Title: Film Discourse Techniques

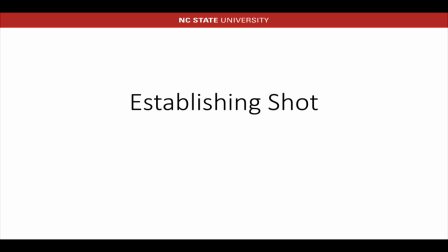8:17 Next, we are going to discuss the establishing shot. An establishing shot is usually a long shot offered at the beginning of a scene or sequence, providing the viewer with the context of the subsequent closer shots that will follow.
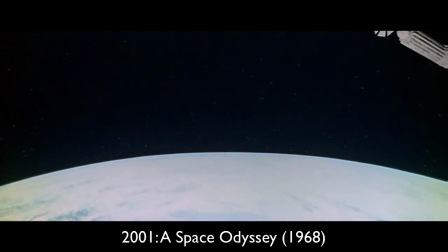8:33 Establishing shots used to be more common, but they are still critical to understand and recognize today.
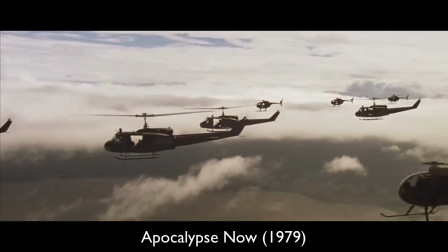8:38 From a narrative standpoint, the establishing shot provides four core functions.
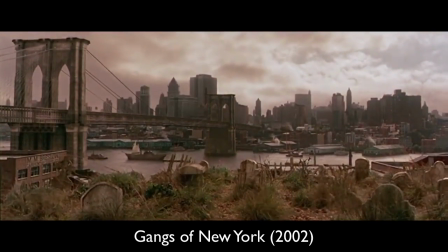8:43 First off, these shots can establish a location by showing famous landmarks or skylines, giving context on where the following scenes will take place.
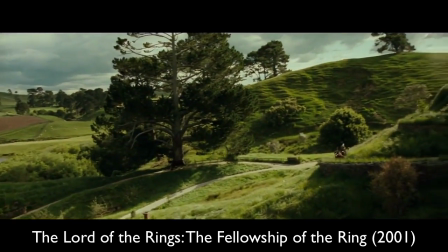8:52 As well, they can establish the time of day. By following a character during the day, we can assume that their subsequent scenes will also take place at the same time.
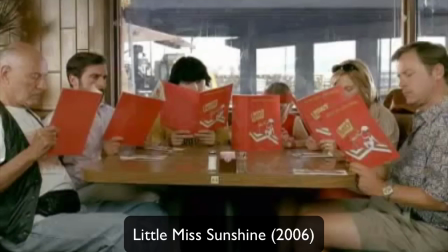9:02 They can also establish relationships. By introducing a room with all of the pertinent characters inside the shot, we know that they have some relationship with each other.
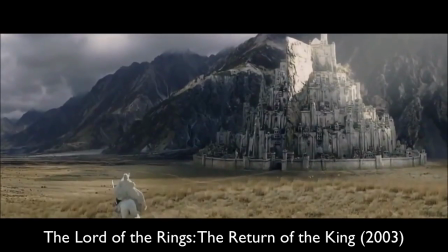9:11 And finally, they can establish a concept. This is done by showing some sort of action, which can then be taken as a core theme for the following scenes.
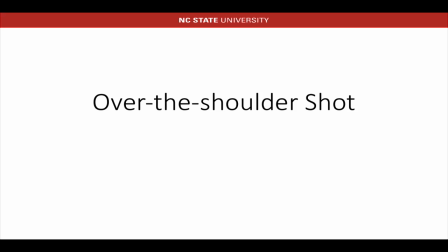9:22 Finally, we have our last shot, the over-the-shoulder shot. The over-the-shoulder shot is a special form of a medium shot, and it is incredibly useful in dialogue scenes.
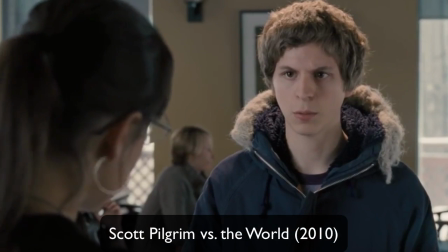9:33 The way it works is that when two characters are having a dialogue, one of them will be filmed head-on from over the shoulder of the other actor.
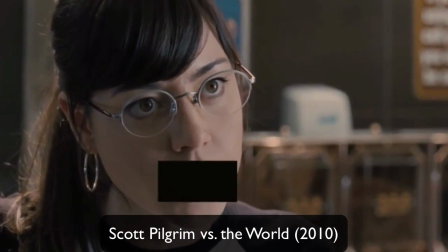9:42 As I mentioned, this is a common technique for filming dialogue, and it's used frequently in modern film.
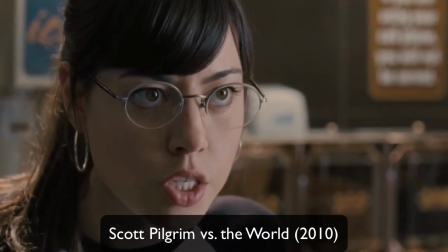9:48 Now, let's take a look at a scene from No Country for Old Men.
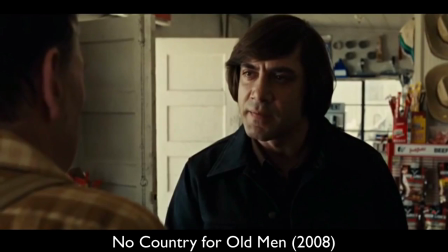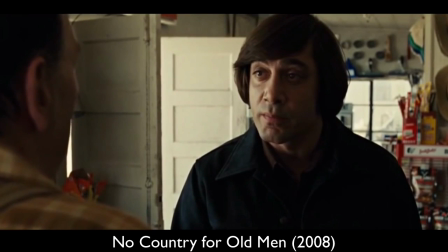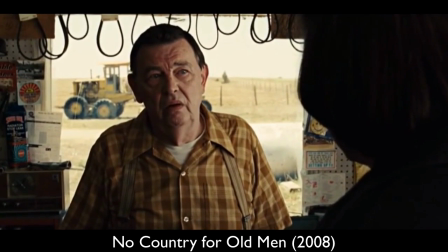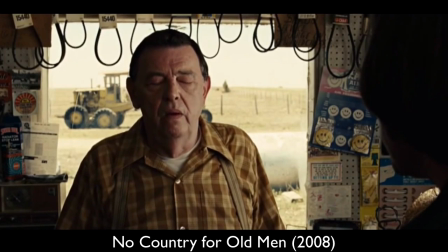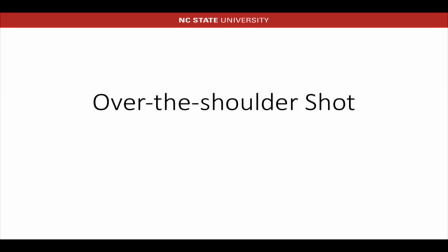10:23 What we just watched was an entire scene of just dialogue. No action ever occurred. The two characters barely even moved from the duration of the shots, yet they shared an intense dialogue, and because of the use of the over-the-shoulder shot, we as the audience were able to follow the entire conversation from start to finish.
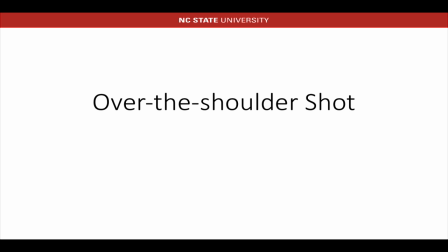10:42 This may seem like a trivial notion, but it's actually a cornerstone to the way dialogues are conveyed in visual narratives. We have now finished up our conversation on specific shots under the theme of images and visual rhetoric.
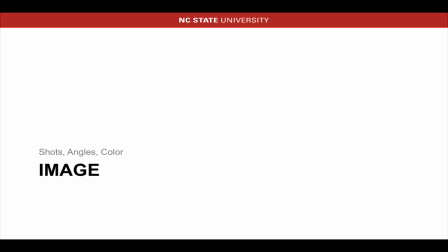10:57 Moving on from camera shots, another important discourse technique related to the camera and image is the actual angle of the camera during the shot. Let's start with the classic bird's eye view. A bird's eye view shot is fairly self-explanatory.
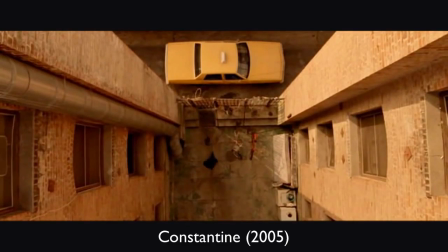11:14 It's a shot in which the camera photographs a scene from directly overhead.
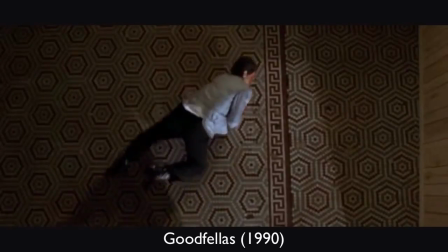11:19 However, because of the nature of this shot being a very unnatural and strange angle, the entire scene can be disorienting.
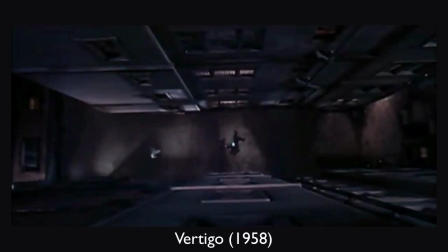11:29 Familiar objects viewed from this angle might seem totally unrecognizable at first.
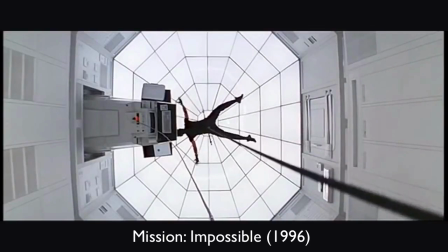11:35 The shot, however, does put the audience in a god-like position,
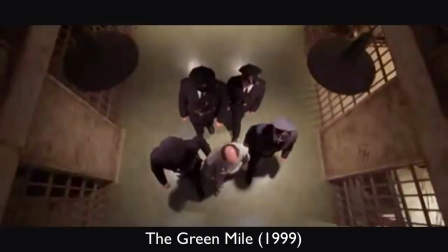11:39 and because of this, the shot is frequently referred to as the god's eye view, looking down on all of the action.
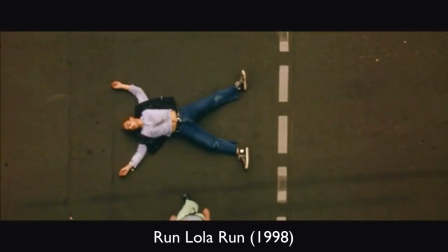11:47 When using a shot like the bird's eye view, people can be made to look insignificant, small, and ant-like, or part of a wider scheme of things.
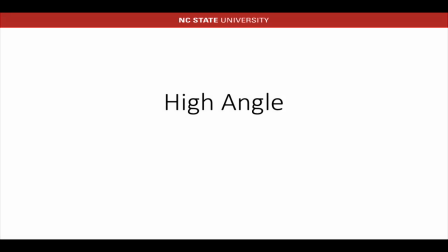11:59 The next camera angle we are going to discuss is the high-angle shot. A high-angle shot is a shot in which the subject is photographed from above, yet not so extreme as the bird's eye view.
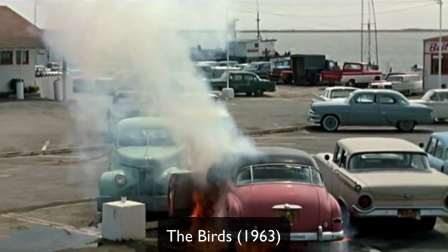12:12 Usually, the camera is elevated above the action using a crane to give a general overview of the scene.
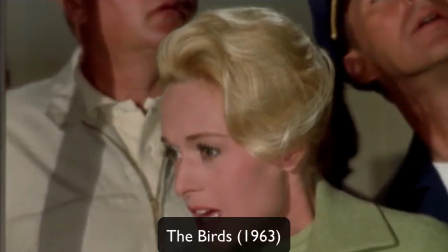12:19 High angles make the object photograph seem smaller and less significant.